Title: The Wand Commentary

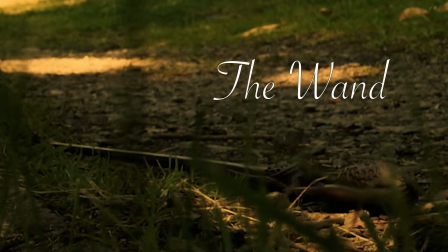0s
Hi there, my name is Jason Martin, and this is the commentary for The Wand.
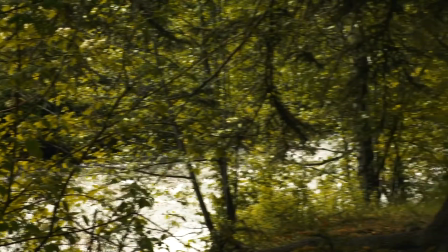7s
Now, I shot this at a park a little bit away from my home. I like the sound of a flowing river.
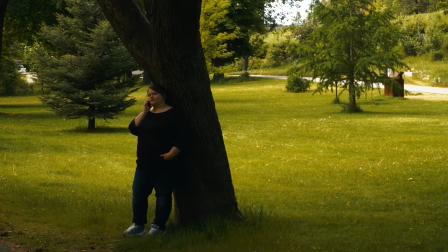15s
I thought it gave a cool ambiance to the back.
I told you, Aunt Priscilla.
I now see that it's a little hard to understand Gwen at this point.
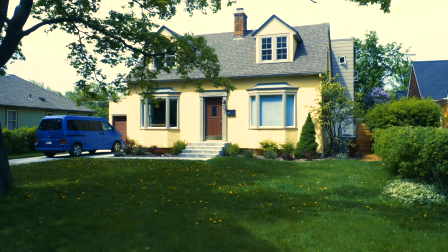22s I don't know what I'm doing.
I think I fixed the audio enough where it's understandable, but at the beginning I could understand how it was a bit of a problem. Run out soon, I'm sure.
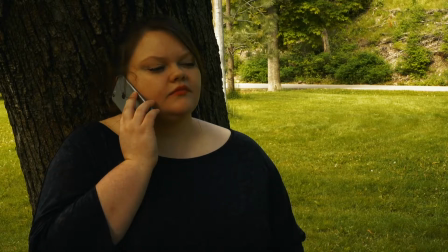30s
Took a while to fix, but I'm pretty satisfied with where it's at.
For me at the bookstore? No.
This Gwen is played by my wife. She did a lot of acting in high school.
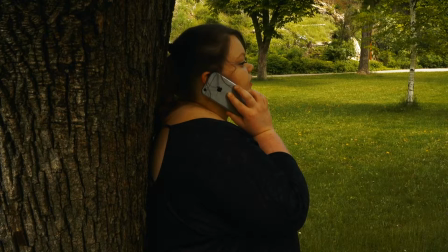41s
She even directed a play.
Love you.
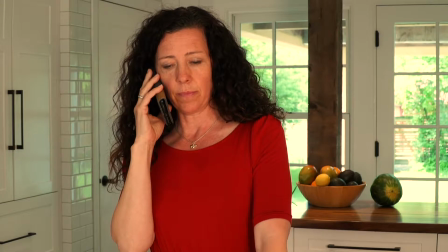44s
So she has a lot of experience acting, and her aunt here is one of our friends, Cindy, playing Aunt Priscilla.
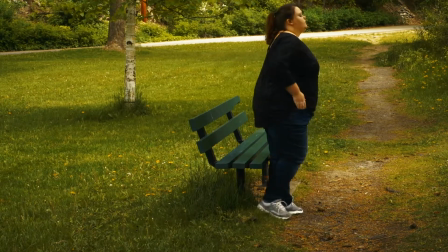52s
She hasn't acted in almost 20 years, and it took a lot of effort to get her to do this, but I was really satisfied with both of their performances.
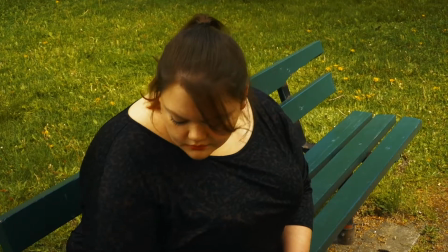60s
I think they give stellar performances in this.
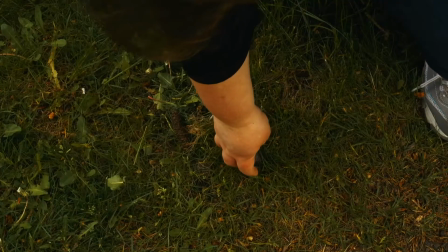64s
The wand here is actually, I picked it up at a, at a Harry Potter convention a few years back.
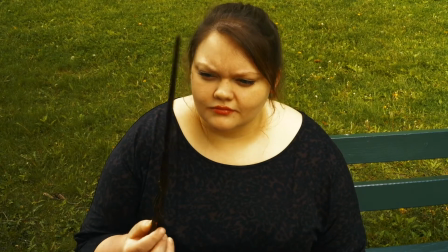70s
Someone had handmade this thing, and I thought it looked really neat, and I always wanted to do something with this.
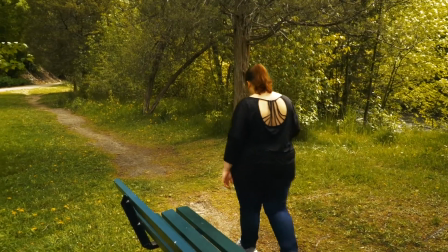77s
And honestly, around the time I picked up the wand was around the time I started thinking about this short film and what I could do with a wand in the real world.
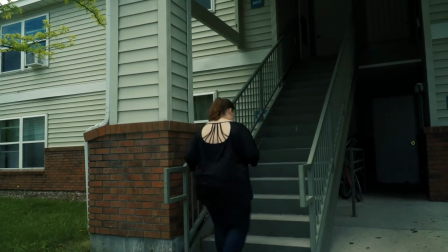87s
Now this is actually my old apartment. I just moved. I'm surrounded by boxes right now as we speak.
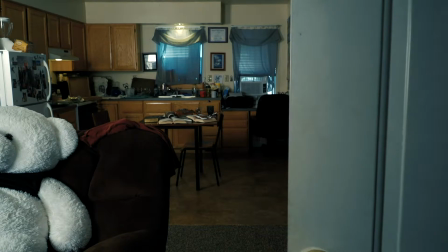93s
So we're moving right in the process of while we're filming this.
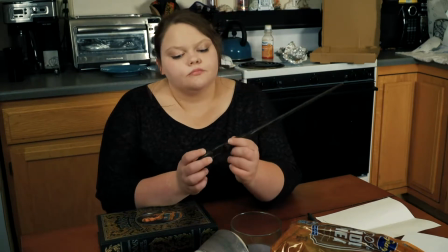98s
So I had to decorate, and I thought she would be a real messy person. That's why there's a pizza box and plates and like towels and shirts on the bookcases.
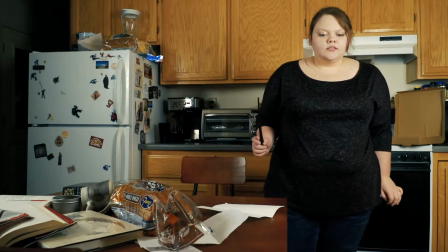108s
And it gave me a reason not only to give her some character,
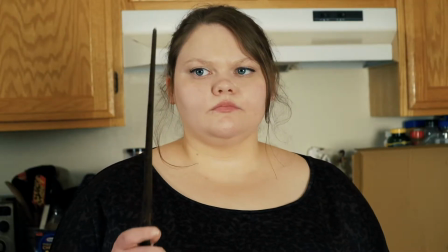112s
but also in the sense that when she gets the wand, what's the first thing she's going to think to do?
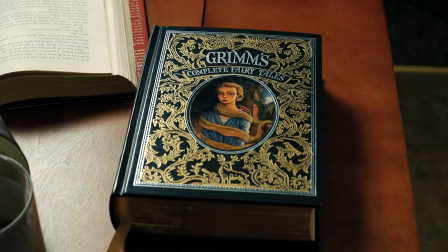117s
To clean her house, because it'll take the least amount of effort. Now, this cup here, it was really fun.
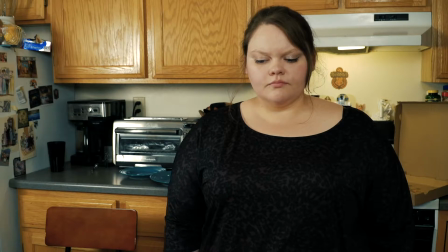124s
Basically, I shot it at 240 frames per second and ran it backwards. Let's take a look here.
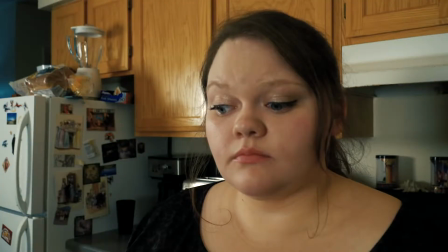134s
I obviously had to add in the sound effects. I didn't want to show it rising because it looked a little odd.
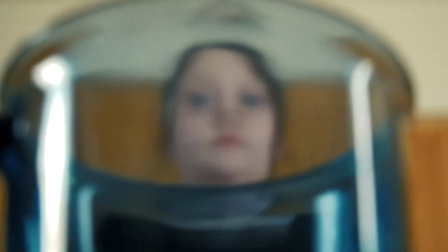140s
But I actually came up with this shot of looking through the cup on the day.
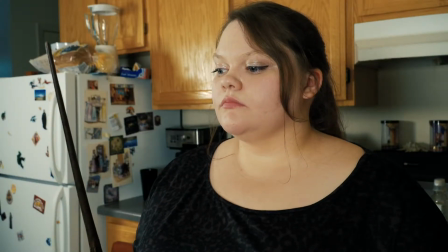144s
I thought it looked really neat, and it's probably my artsiest shot in the film, but I'm proud of it.
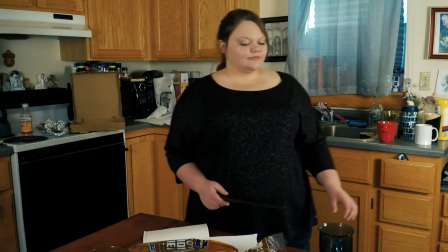151s
I think it's cool. Now we're coming up to the quote-unquote montage here, which was a lot of fun to make.
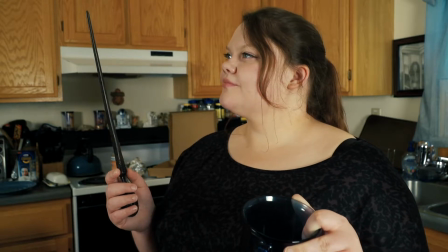158s
And I think I found some good music to go along with it. She folds her clothes.
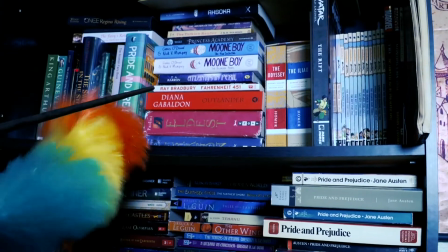167s
Here, that's just me moving the duster while she points the wand.
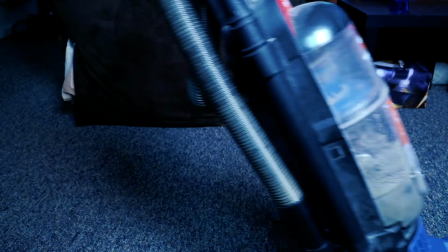171s
Here with the vacuum, I'm up moving the vacuum along, and then I have her start to walk behind it.
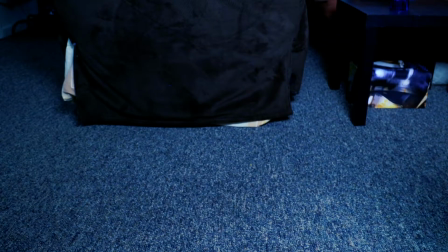177s
So it's really, really cheap and really easy to do, but I thought it was fun, and it showed an easy way to clean.
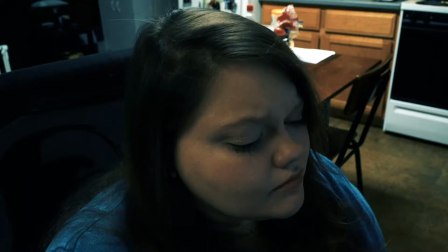184s
And honestly, I was thinking about making some cups like fly, like doing some green screen, but it looked a little cheesy to me,
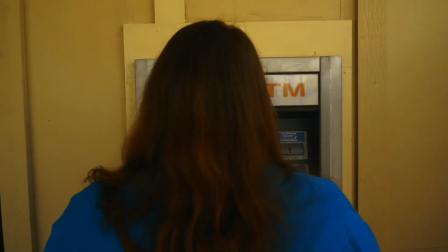191s
so I decided to keep it a little bit simple. This actually was the first thing we ever shot here at the ATM.
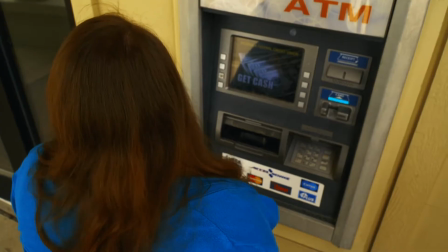197s
I shot this back at the beginning of May. End of April, beginning of May, I believe. And, again, really simple.
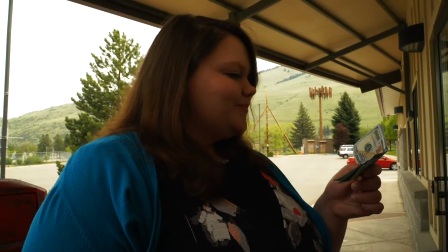204s
Just, here's the money. I had to get some money out of the ATM. You used it here.
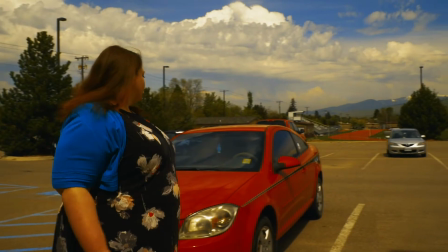211s
It was really hard on this day because it was really sunny at some point, and then the clouds would go over.
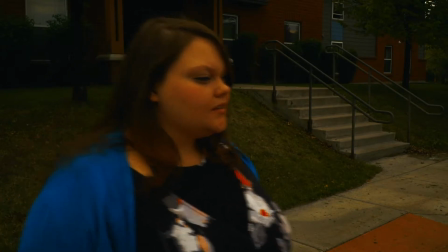215s
You can tell here. It's a lot darker in this shot, even though literally it's only shot a minute after the previous shot.
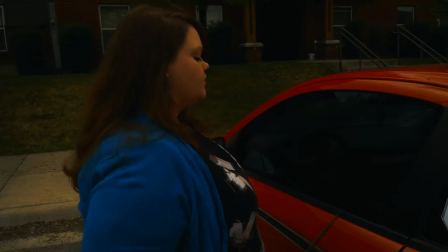223s
So it bugged me, but there was just not much I could do with it.
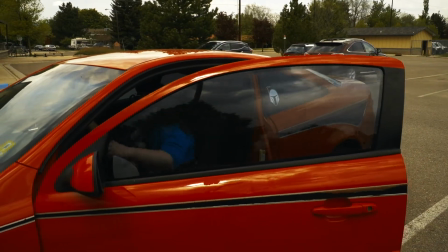228s
Again, there, I just used my fob to unlock the door, and it looks like magic. Here, just some audio working with it.
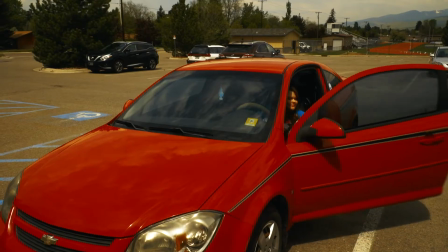235s
See, that's how the car started. I just put in some audio in post-production, and it's magic, yeah!
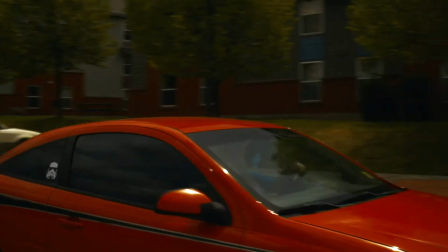242s
This is my car. That's the Star Wars stickers on it, but I didn't have access to another car at the time.